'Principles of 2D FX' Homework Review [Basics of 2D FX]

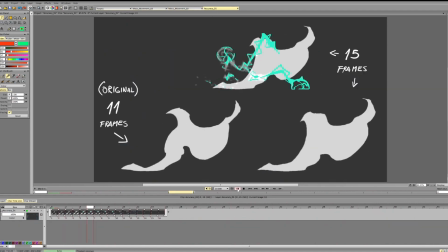So let's look on the last animation. So here, pretty nice.
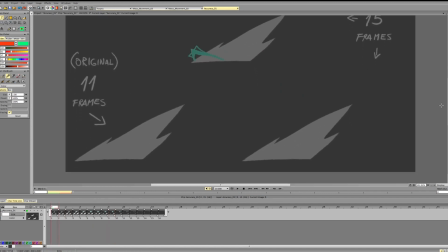One thing we can look at here is the in-betweens, so some in-betweens. The general direction here, right here,
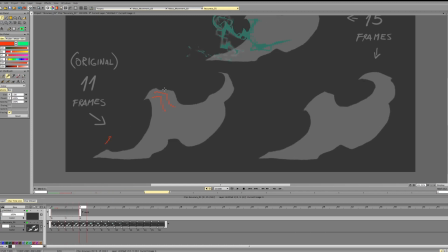is like this, like that, and this is pretty nice. One thing that I notice is that the transition here, you see, the in-between between these lines and this line is a line here, so that's right.
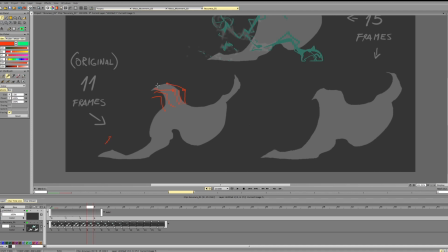But the in-between between this line and this line is over here, so we gotta push it a bit back. Here, just refine this a bit will help.
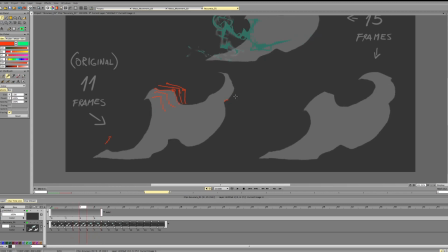And you see, we've got an indication of a hole here, and then we have a hole here, so we can push the form like this a bit.
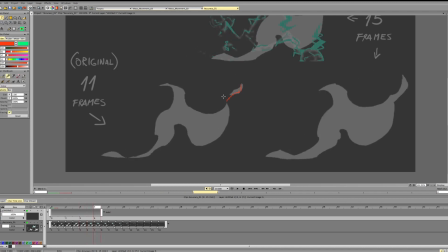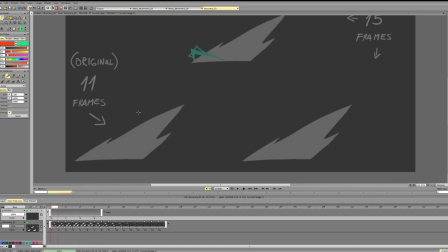As for this part, let's back. It's like this. So right here, this kind of works. On the other hand, this part
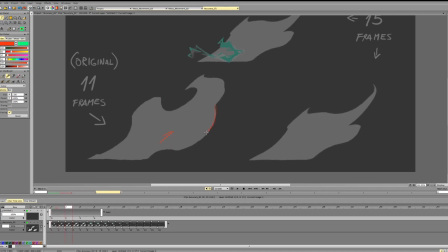You see, it goes 1, goes 2, it goes 3. So this form, it goes up to the right. And if you put the frame here, it will have to go down first and then it has to go up.
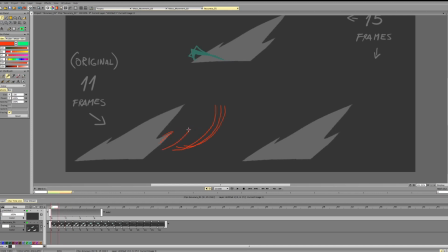So it would be better to start it a bit lower so that we continue this motion. Continue the motion. So something like this. And the second thing, the same thing with this part.
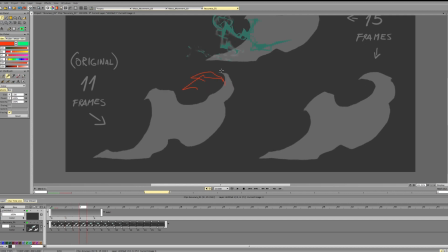So it shrinks, becomes smaller, and it goes in this direction.
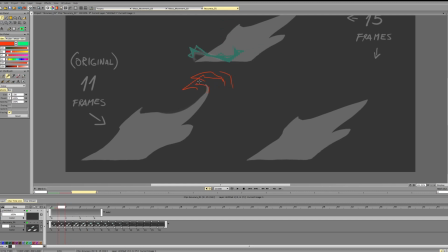So if we put it like that, it would have to go back first and then go forward. So it would be better if we put it here so that it connects with the overall motion. So it goes here, goes in a curve, decreases in size.
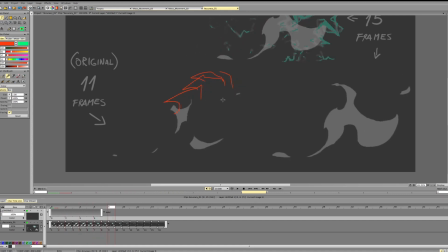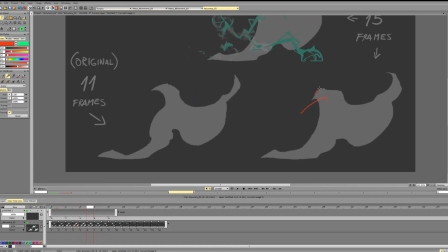For the spacing here, let's see, have this frame, have that frame again, putting this in between right here instead of pushing it further,
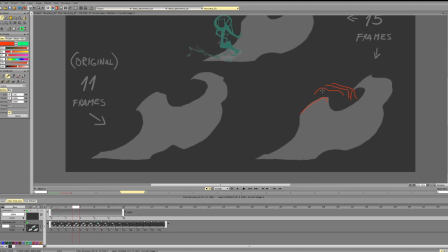and the previous in between we see it gets from here to here, so we should put it over here, so slightly higher, and then it will work.
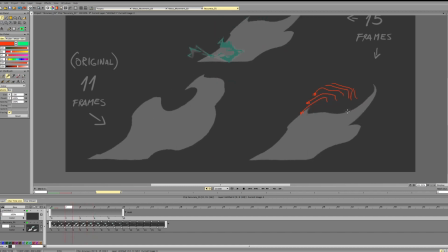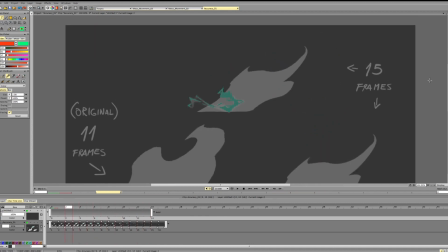And yeah, as for the lighting animation, again, it's all about clarity.
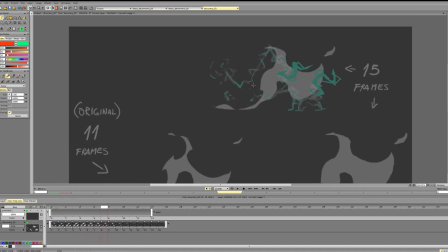It works pretty okay right now. It's just a bit too covered by these small bits.